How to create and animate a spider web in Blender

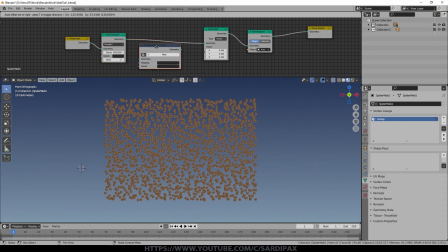[4:11]
But in actual fact, this node only works if it is the second node after a point distribute node. So just bear that in mind at the moment. Perhaps they'll fix that in the next one. So drop that in there and then click new. And you notice it just creates a texture. We'll click the little button here and that opens a window over here.
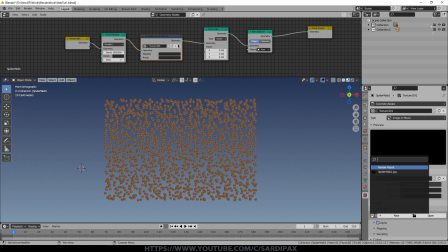[4:28]
And we can now go and, because we've already opened it, we can add in our image here by just clicking there and selecting spiderweb.
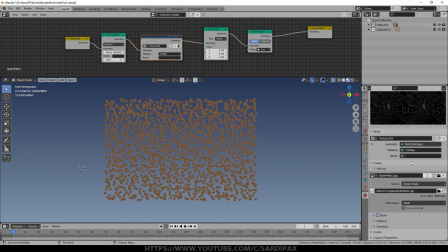[4:35]
I set the mapping to UV map. It may not matter too much. And then under result, which you can type in here or type in down here, put in scale in all in lowercase. And what this is doing is it's changing the size of our particles depending on whether there is some spiderweb information there.
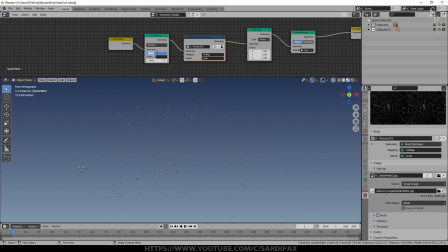[4:54]
Now, if we start to increase the number of particles, so let's go for 5,000, you can now start to see we've got a spiderweb there. Now, we may need to adjust contrast and things like that a little bit. I turned off alpha because I don't need it.
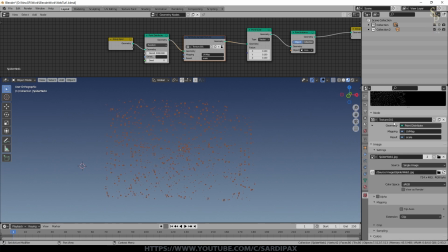[5:07]
And the mapping, I set that to clip. Shouldn't really make any difference because it'll be sized to the whole image.
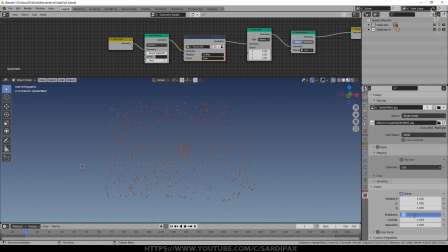[5:13]
For my particular image, under colors, I set the brightness to 2. You notice a lot more particles have just appeared. I set the contrast to 3.4, and then you can just adjust the brightness a little bit because that will also affect the size of the particles.
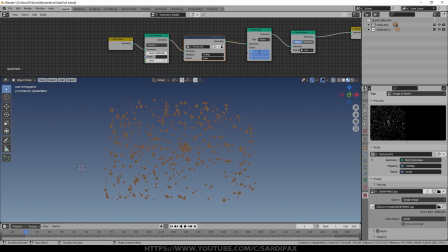[5:27]
So I'm now going to turn the size of the particles down a bit more, halved it, and turn the number of the particles up. So we'll go for 10,000 now. We can even go higher than that. We can put a multiplier on this, and we'll drop the size again.
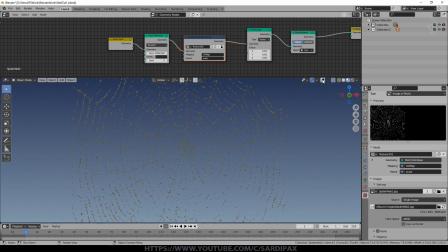[5:41]
And you can start to see we're getting the effect now if I turn that off. So I'm going to just add a background now.
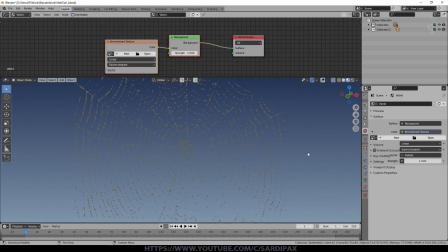[5:48]
Set this to world. I'm going to add an environment texture, which is an HDRI.
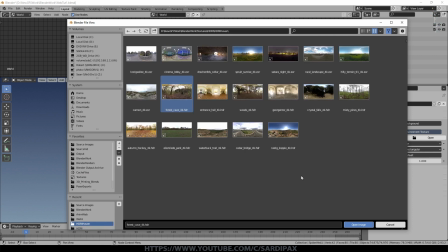[5:53]
And I think I use something like this one.
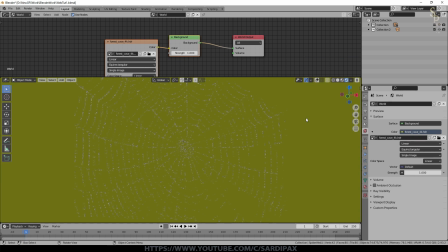[5:55]
You need to use pretty good lighting if you're trying to illuminate things like this, which are very clear and so on.
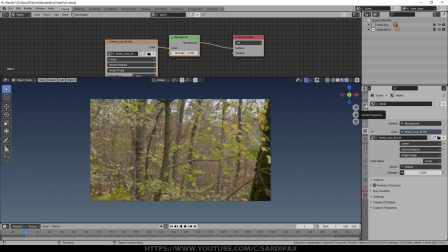[6:02]
I'm currently in cycles, by the way. I did this in Eevee.
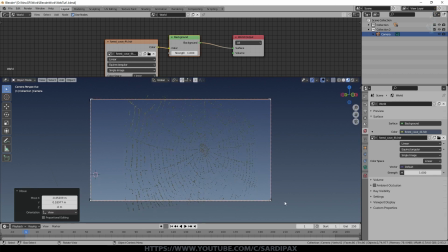[6:06]
I'm just off-axising the camera slightly so that it's not completely face-on web.
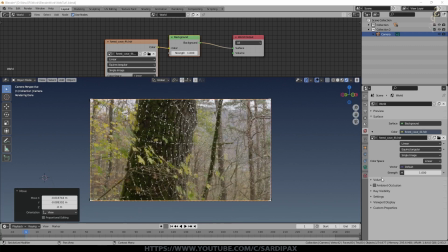[6:12]
Otherwise, it's difficult to see movement. And then we'll go to the camera, switch on depth of field.
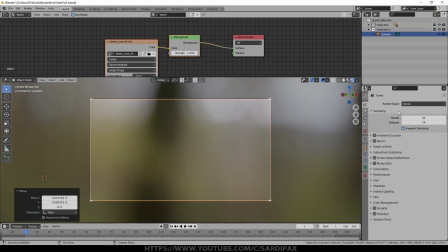[6:17]
At this point, I'm going to change to EV so that things are a bit quicker and make sure we've got screen space reflections turned on.
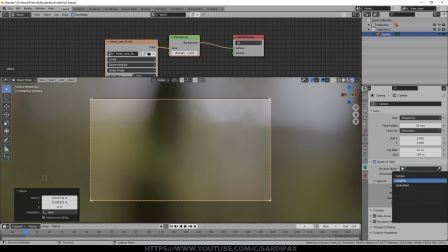[6:24]
Back to the camera, and we'll just say spiderweb for our focus point.
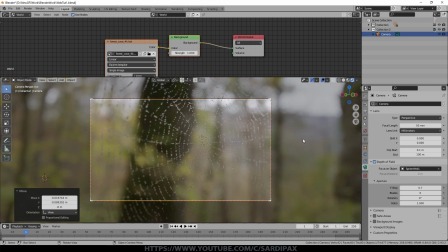[6:28]
So I set the f-stop to 0.7, and now we've got a nice blurry background that's also providing illumination, and we've got our spiderweb.
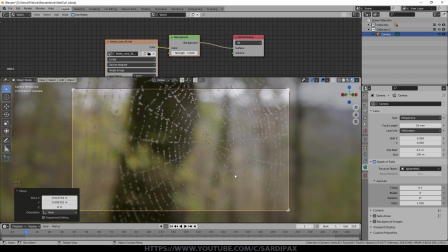[6:35]
You can add additional lights into the scene if you want to get more bright highlights and things like that.
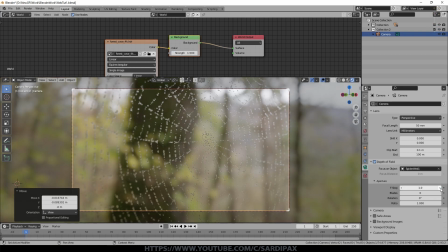[6:39]
And we can even increase the strength of the background, of course. I'm going to actually reduce the tightness of that depth of field slightly so we've got a bit more of the web in focus.
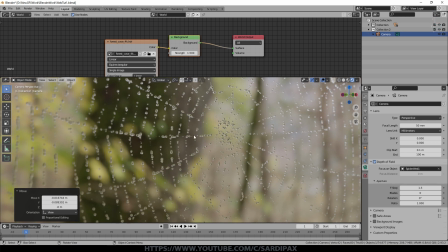[6:48]
But you can see there's our nice water droplets. Obviously, the web itself is invisible because it's not there. You could add an image with an alpha just to add the fine details. But what I did was relied on the smallest droplets for that.
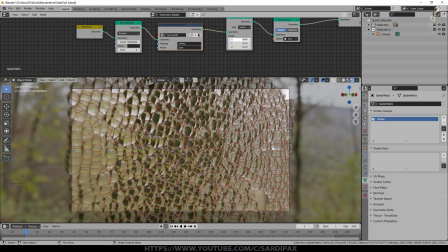[7:00]
So if we go back to Geometry Node Editor, make those droplets even smaller, gone rather large there, and add a lot more of them.
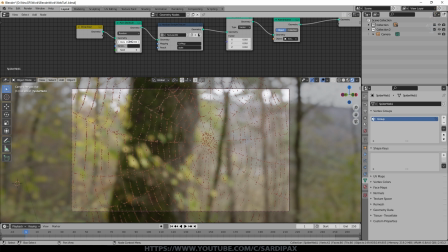[7:08]
So there's now 100,000 of them. They've highlighted the web very well. But obviously, because most of them are so small, not really getting that idea of a dew-encrusted web. Perhaps we can go slightly bigger than that. So what I did was actually have another set of geometry nodes.
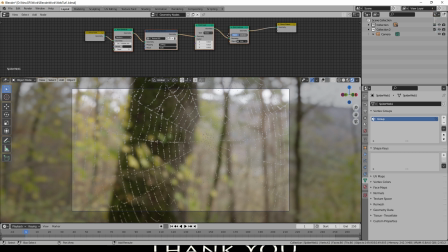[7:25]
So I'm going to take all of these, Shift D, and put them there. But before I connect them, I'm just going to drop the density down to something like 200, but put the size, let's try 0.03. The exact size will vary depending on the size of your model.
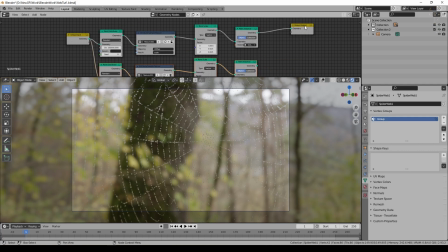[7:41]
We'll then connect that into the geometry, and we need to add one more node in order to be able to have multiple nodes feeding in. Under geometry, a join geometry node. So we'll drop that there, and then we'll connect it there. And what that's doing is just giving us a few bigger droplets. I'm going to make them even bigger than that.
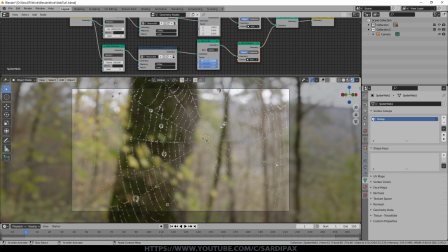[7:59]
Let's try 0.1. It's maybe a little bit too big, so 0.075 maybe. And perhaps we can go for a few more. And you can see how that starts to sell the idea of it being a dew on a web.
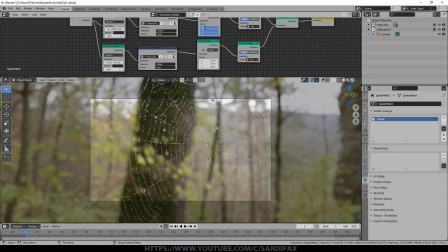[8:13]
I think I'm even going to increase this one slightly. So that's our web created. And if you just want a still image, that's pretty much it.